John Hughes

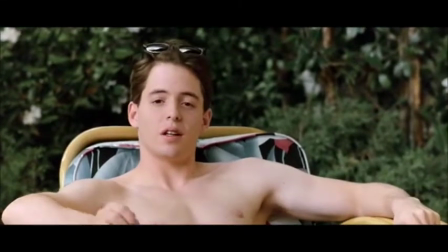Hughes uses this technique to get the audience to relate to Ferris. As in this scene, Ferris uses us as a friend to talk to while Cameron is away.
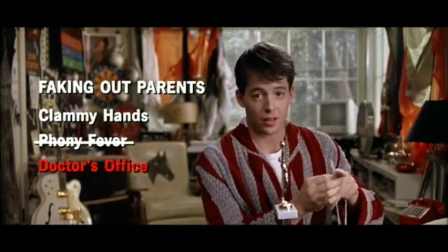In this scene, he's essentially already included us in his scheme. While Ferris gives us his list on faking out his parents, he's essentially including us in his plot for adventure.
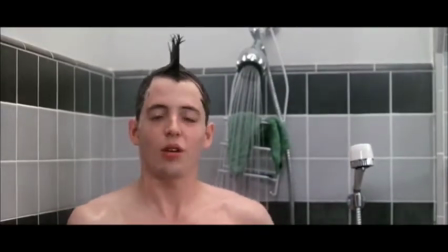He also complains to us about socialism too, and that's what makes you seem like Ferris's friend.
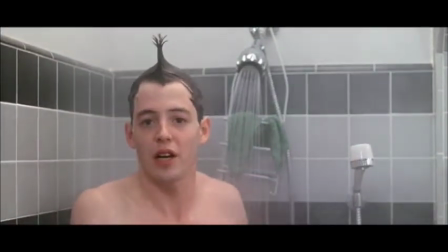Be fascist anarchists. It still wouldn't change the fact that I don't own a car.
Once again, Ferris here breaks the fourth wall.
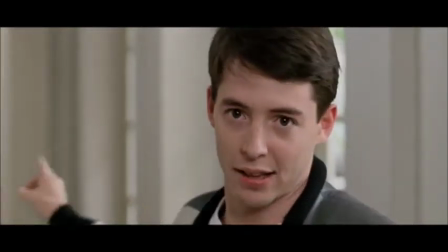As he's about to tell us, If I'm gonna get busted, it is not gonna be by a guy like that. it's as if he turns to us when the people around him aren't cooperating with how we think.
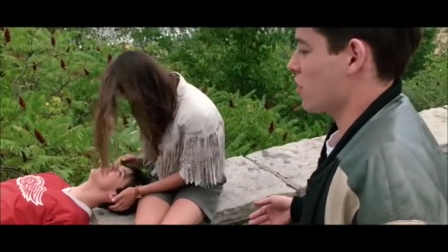Hughes also uses this to allow further insight on something that's happened, and this produces almost a documentary-like feel.
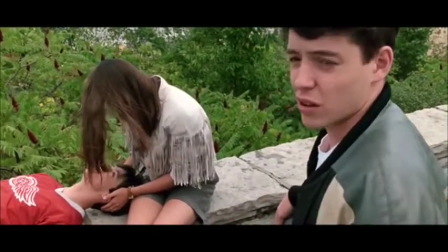Weekends. Then he'll go to one school and I'll go to another.
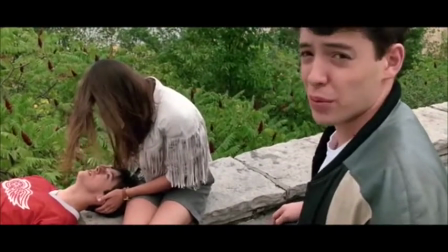Basically, that will be it.
It's similar here.
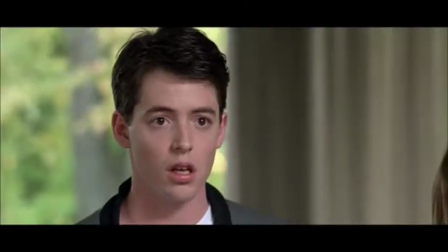Even though Sloane and Ferris are in the same room, we feel like we're there too because of where the camera is put while Cameron is ranting.
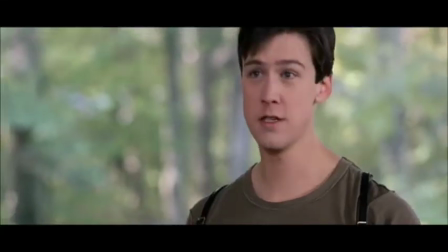Dented the shit out of it.
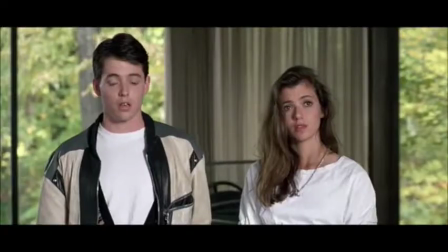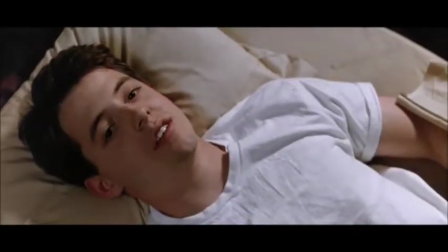The close-up is a valuable technique in film that John Hughes has pulled off excellently in this film.
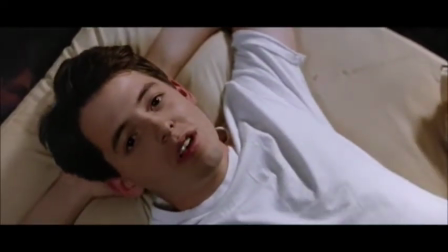It's because of these eye-locking scenes that he has made that we really remember the film for what it is.